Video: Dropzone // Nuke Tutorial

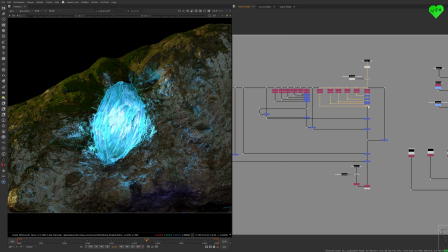Here are the drop zone layers, and
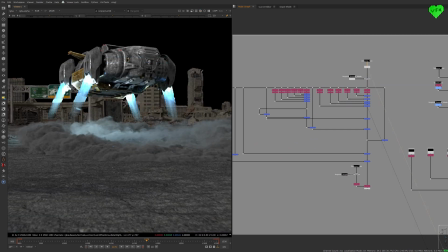here you can see the rendered beauty layer that also does not match to the beauty rebuild.
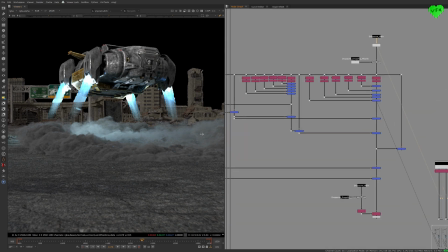Here's a way to get rid of this particular V-Ray problem, and I'm only going to zoom into this setup so you can recreate it if you need it.
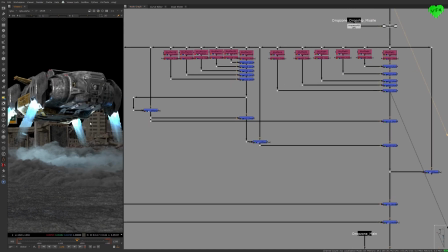Instead of walking you through it, I'm going to explain it to you with a simple analogy.
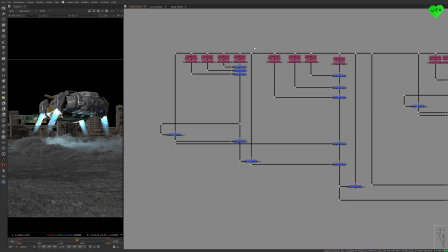And this goes for the beauty rebuild and the light groups rebuild. V-Ray's bug creates an image that does not match to the rendered beauty layer. And with this setup, you are just removing the part of the image that is wrong, and then you are adding the right part into it to make it match to the rendered beauty layer.
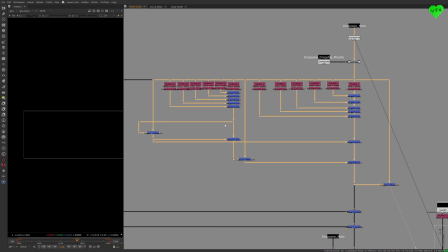That's all. It looks complicated, but the idea behind it is simple. And then, once you have fixed this issue, you can combine your light group setup with your beauty rebuild setup, and have them affect each other with a simple divide and multiply operation of two merge nodes,
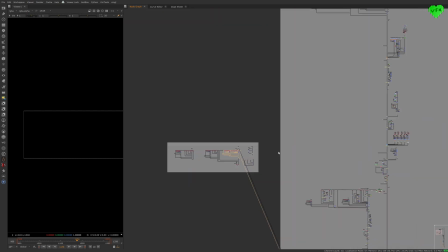which is exactly what I did in this project, and that gave me a lot of control over the look of my shot.
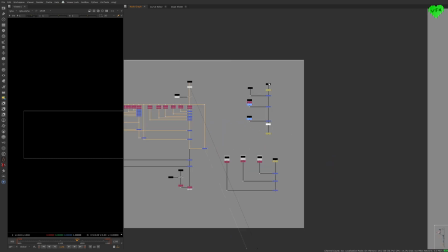The next topic I want to talk about is the general layering of the shot. Here is how I put this shot together.
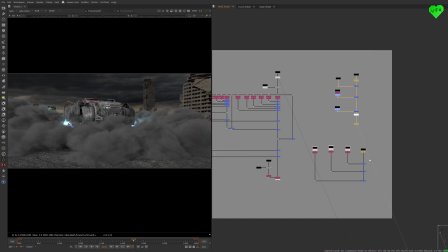And here is how I should have put this shot together.
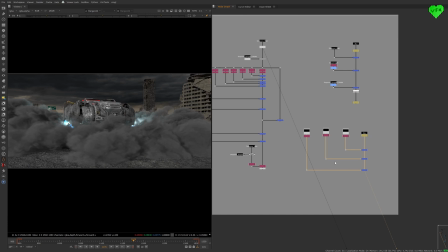The reason why I didn't do it the way I was supposed to do is because of my former missing knowledge about splitting my scene into layers with V-Ray for Solaris,
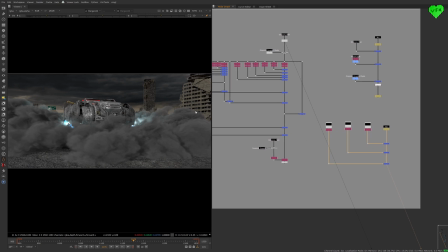which I have now thanks to the awesome people at Chaos. And the second reason was because of the long time it took to render the scene,
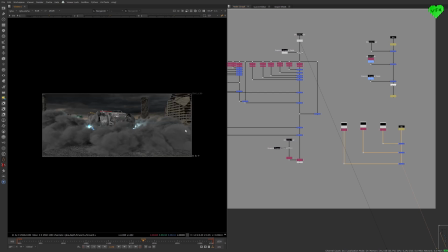which was around 3 weeks of non-stop rendering, and I did not want to do that again.
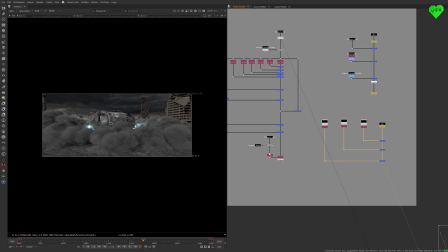Because of this sub-optimal layering in my script, I had to do a lot of masking, especially at the end of the shot when the ground dust covers half of the frame.
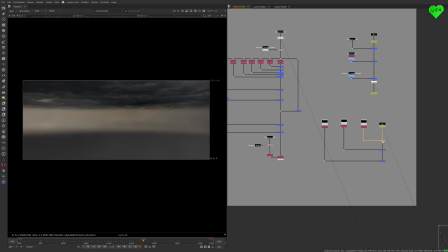Just keep that in mind and learn from my mistake, because in the Houdini tutorial of this project, I am showing how you can split your layers with V-Ray for Solaris.
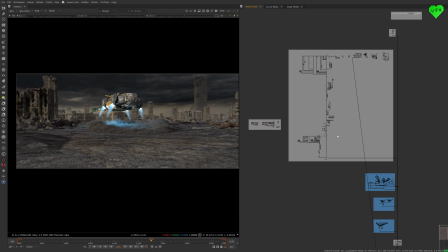Now let's talk about a few areas of this comp. Instead of going through the whole main setup of this shot, I'm just going to show you a few before and after frames,
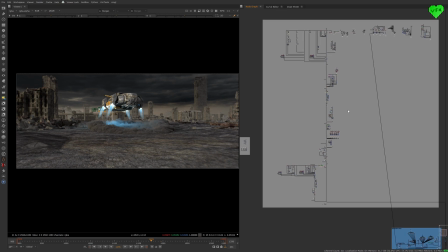give you an idea of the overall structure, and show you a few particular parts of it.
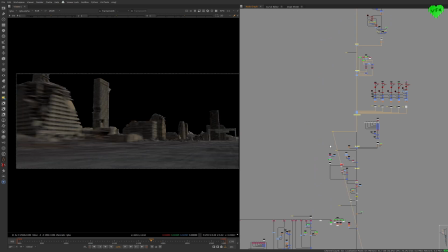In the beginning of the shot, it is easy to see the depth haze, the
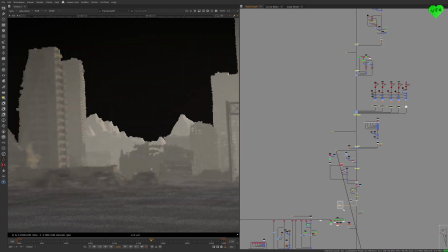subtle depth of field effect, the
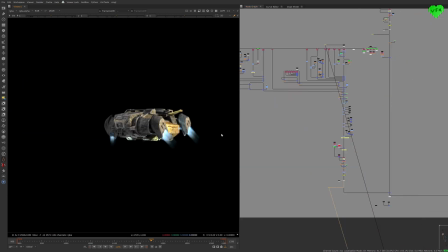modifications of the thrusters, and the slight lighting changes I added to the shot.
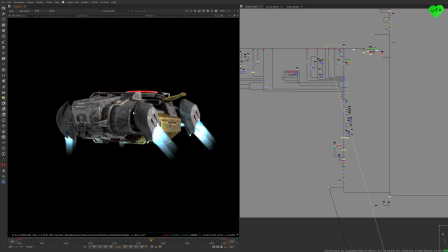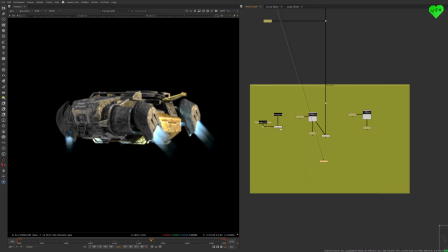When the dropship is turning around to start its landing maneuver,
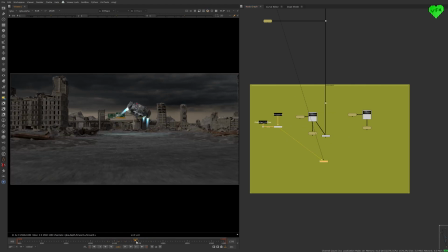there are quite a bit of changes in the comp that are clear to see. Overall, I just tried to make the scene look a bit dirtier and less CG-ish.
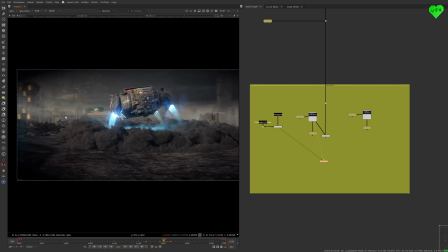I think that worked especially well with the retexturing of the ground, the burn marks on the buildings, and the retexturing of some areas of the dropship.
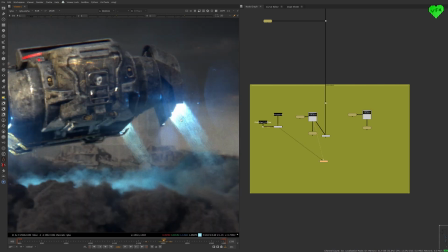The thrusters did also get a different look, which really helped to make the shot look nicer.
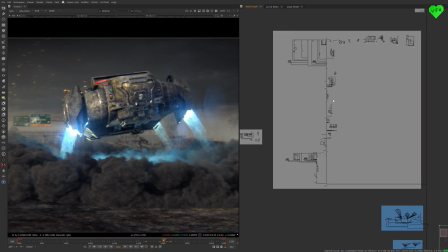Now let's go back to the node graph. In general you can see the light and beauty rebuild sections in these two areas.
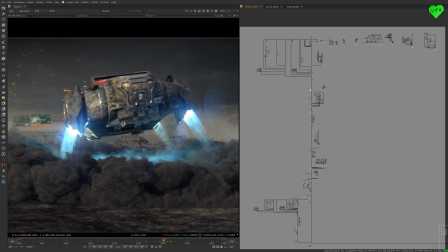In these two sections, I added most of the modifications to the shot that you just saw,
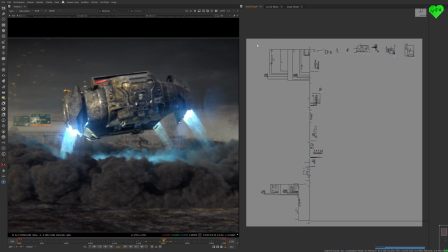and in this upper right area, I created most of the mattes for the modifications on the left side.
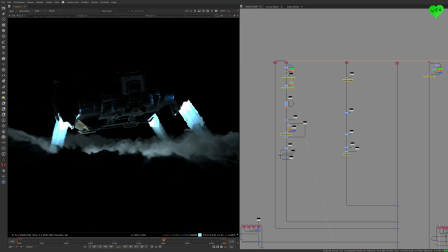Now let's have a closer look at the thrusters of the dropship. Here you can see how they looked straight out of Houdini, and
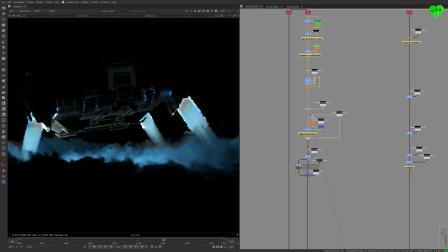here you can see the steps I took to modify their look. I used the thrusters light group to get rid of the old look.